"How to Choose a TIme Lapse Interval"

Time-lapse photography is like making pizza. There's a million ways to make them, but some are just made better with better ingredients. And the main ingredient I want to talk about today is pepperoni. I mean, an interval. Because with the right interval, your time-lapse will be as delicious and visually appealing as a perfect cold oven pizza.
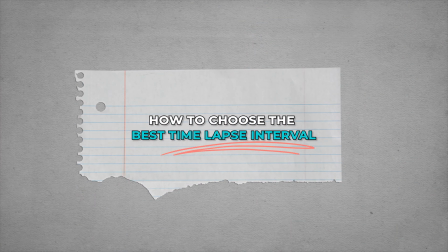17s
So how do you choose the best time-lapse interval for your scene? Well, that's what this video is all about, so buckle up and let's learn to warp time like Doctor Strange. A couple things to help us first. What is a time-lapse interval? An interval is the amount of time that takes place between the beginning of each of our photos.
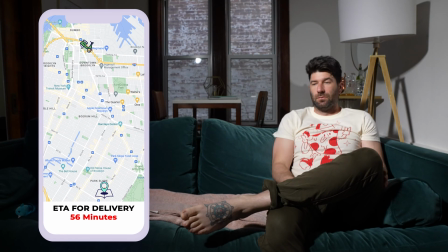32s
So imagine this, you're starving and you're waiting for pizza delivery. Of course, you keep checking your phone to see if your pizza's arrived.
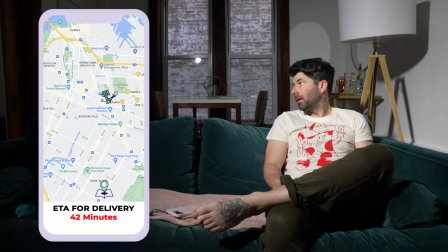38s
The time that you wait between each time that you check your phone is an interval, which can feel like forever depending on how hungry you are.
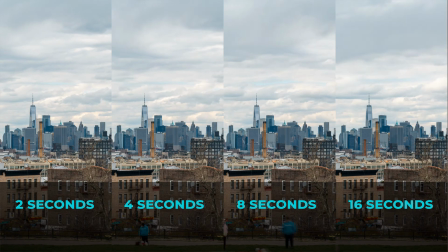44s
Well, in time-lapse photography, the interval is the time between each photo, and it has a huge impact on how your video turns out. If a short interval is like a hungry person checking the phone every second, you're gonna have more details on where the pizza is, but it can feel painfully slow.
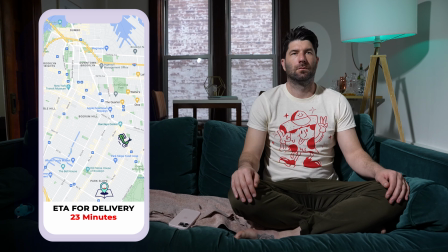60s
It's kind of like watching paint dry or waiting for your pizza. Whereas a longer interval is like a laid back stoic checking their phone every few minutes.
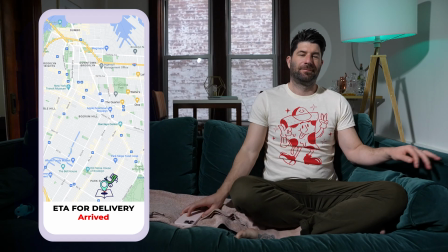67s
I feel like the pizza arrived sooner to the person waiting, even though it took the same amount of time.
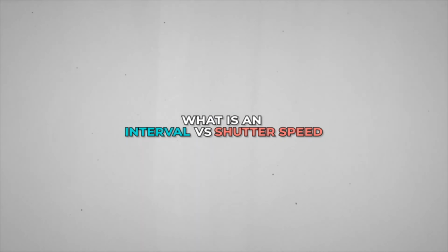72s
The second frequently asked question is, what is an interval versus shutter speed?
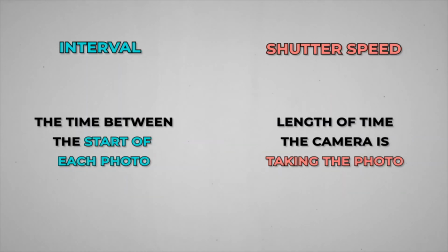76s
If an interval is the amount of time between each photo, the shutter speed is the amount of time it takes for the camera to take the photo.
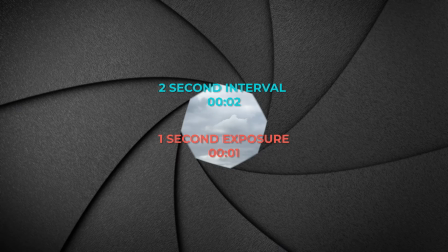83s
For example, if we have an interval of 2 seconds and a 1 second exposure, every 2 seconds, the camera will fire a photo and it'll take a 1 second long exposure. There's 3 really important things to know about. First, our interval is separate than our shutter speed, and it will not wait until the photo is done taking to begin counting.
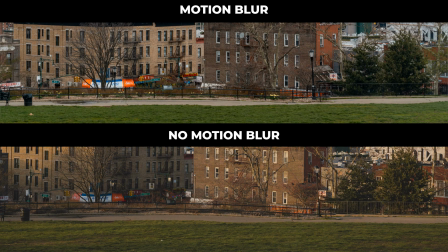101s
Second, a good rule of thumb to aim for is the habit of getting our shutter speed to be half of our interval.
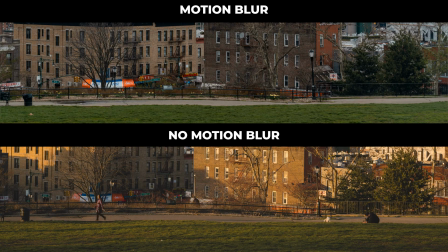106s
This will give us motion blur, and if you can't quite get it to half, do your best and maybe save up for an ND filter.
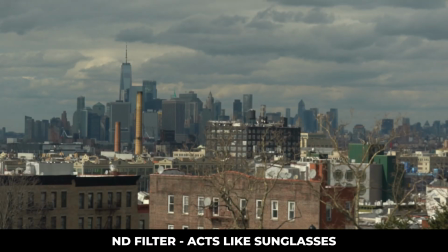112s
These act like sunglasses and cut out the light to allow you to take longer exposures.
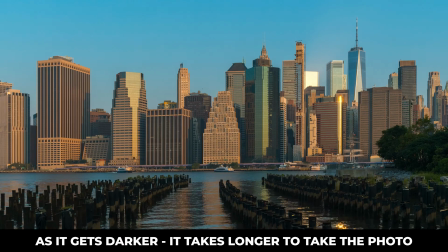116s
So if we're doing a holy grail, specifically a sunset time-lapse, as it gets darker, the exposure is actually going to increase over time.
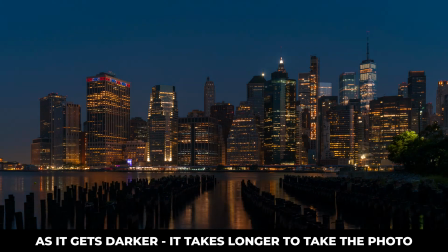124s
And this could really easily interfere with our interval, especially if we have a short interval.
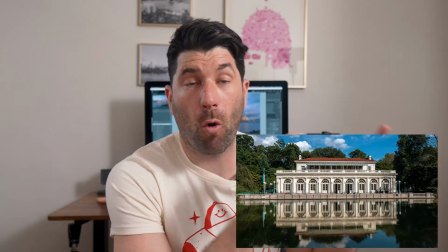129s
If you're sitting there thinking, whoa, there's a lot to think about, my head's spinning, don't worry, I have a whole video that's meant to be the easiest possible way to shoot a holy grail time-lapse.
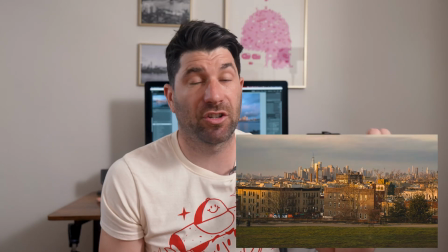137s
Hint, it's aperture priority mode, and then there's a few extra settings that I talk about. So now, how to choose a time-lapse interval.
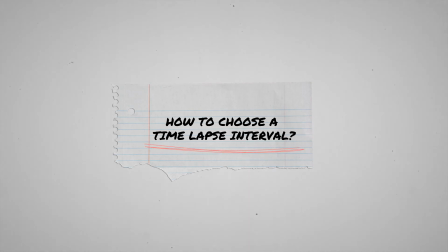144s
So how to choose an interval is like asking what pizza should you get.
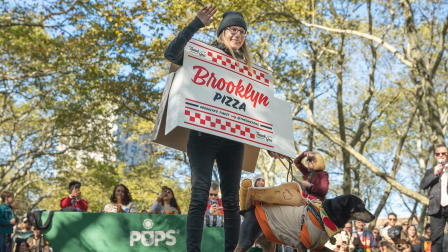147s
It totally depends on where you're ordering it from, who you're ordering it for, if there's vegetarian or somebody who likes pineapples on their pizza, and how hungry you are. Each situation is just different, because if you choose an interval that's too fast on something that isn't moving, people are gonna feel like they're watching paint dry. The problem is, if you choose an interval that's too slow, like 30 seconds, 15 minutes,
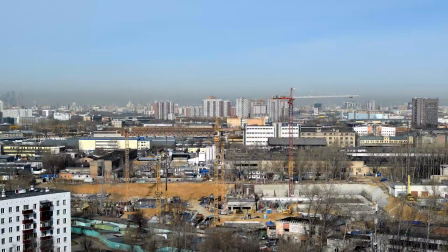166s
a day, things might move too fast and the audience isn't even sure of what they were looking at. And that's why I'm gonna give you some of the most common subjects you'll find so you can make your own decisions on the time-lapses you shoot.
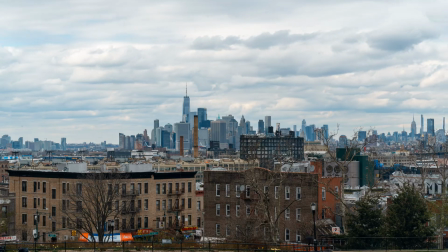178s
Time-lapse interval for clouds. Just like pizza toppings, clouds are different. So for the sake of this, we're gonna cover 3 types of cloud formations.
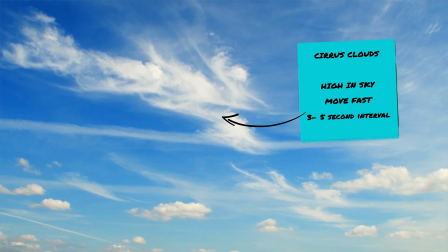185s
Let's start with those cirrus clouds. They're high in the sky and they move fast. And because they move fast, we want a shorter interval, like 3 to 5 seconds.
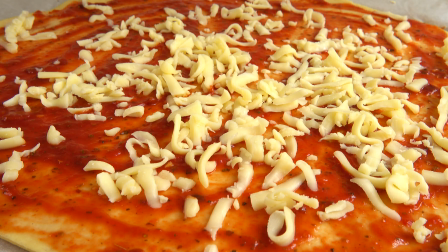193s
If cirrus clouds were cheese melting on pizza, they'd be the mozzarella of clouds.
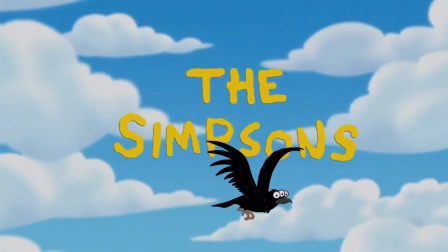197s
Next are the Simpsons clouds or cumulus clouds. These ones are puffy, lower, generally move slower, like they're stuck in the sky.
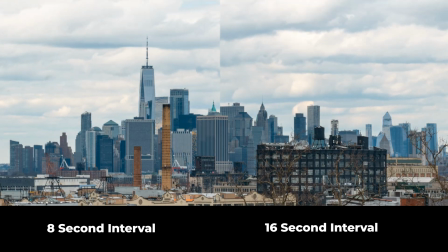205s
Because they move slower, we want a bigger interval, like 10 to 15 seconds.
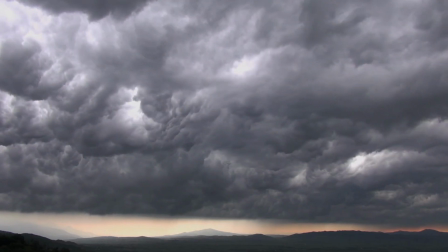210s
These are the burrata cheese of clouds. Next is gonna be storm clouds. These are gonna be like our frozen microwave pizzas.
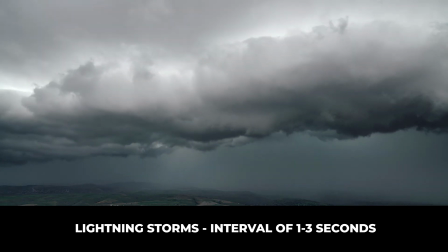217s
Storm clouds come in all shapes and forms, but the main thing to know is that they happen fast.
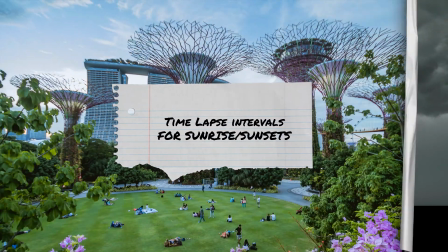222s
I recommend using an interval of 1 to 3 seconds. Time-lapse intervals for sunrises and sunsets.
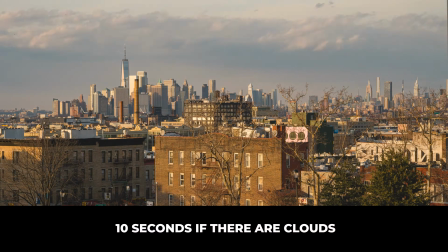227s
I'm talking specifically about the process of seeing the entire sunset or sunrise. For these, we want to be there equal times before and after.
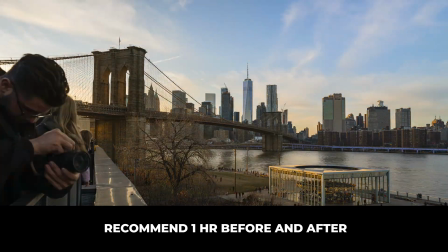234s
This way we have a full spectrum of the colors and all the change. So I recommend starting with an hour before and an hour after the sunset because you'll get the most dramatic change.
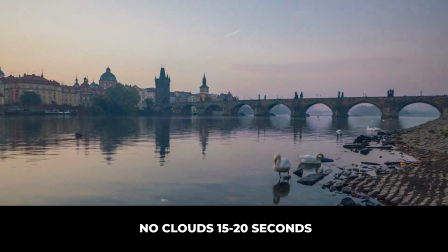243s
So this means you'll be shooting for at least 2 hours. And if there's no clouds in the sky, you can do 15 to 20 second interval.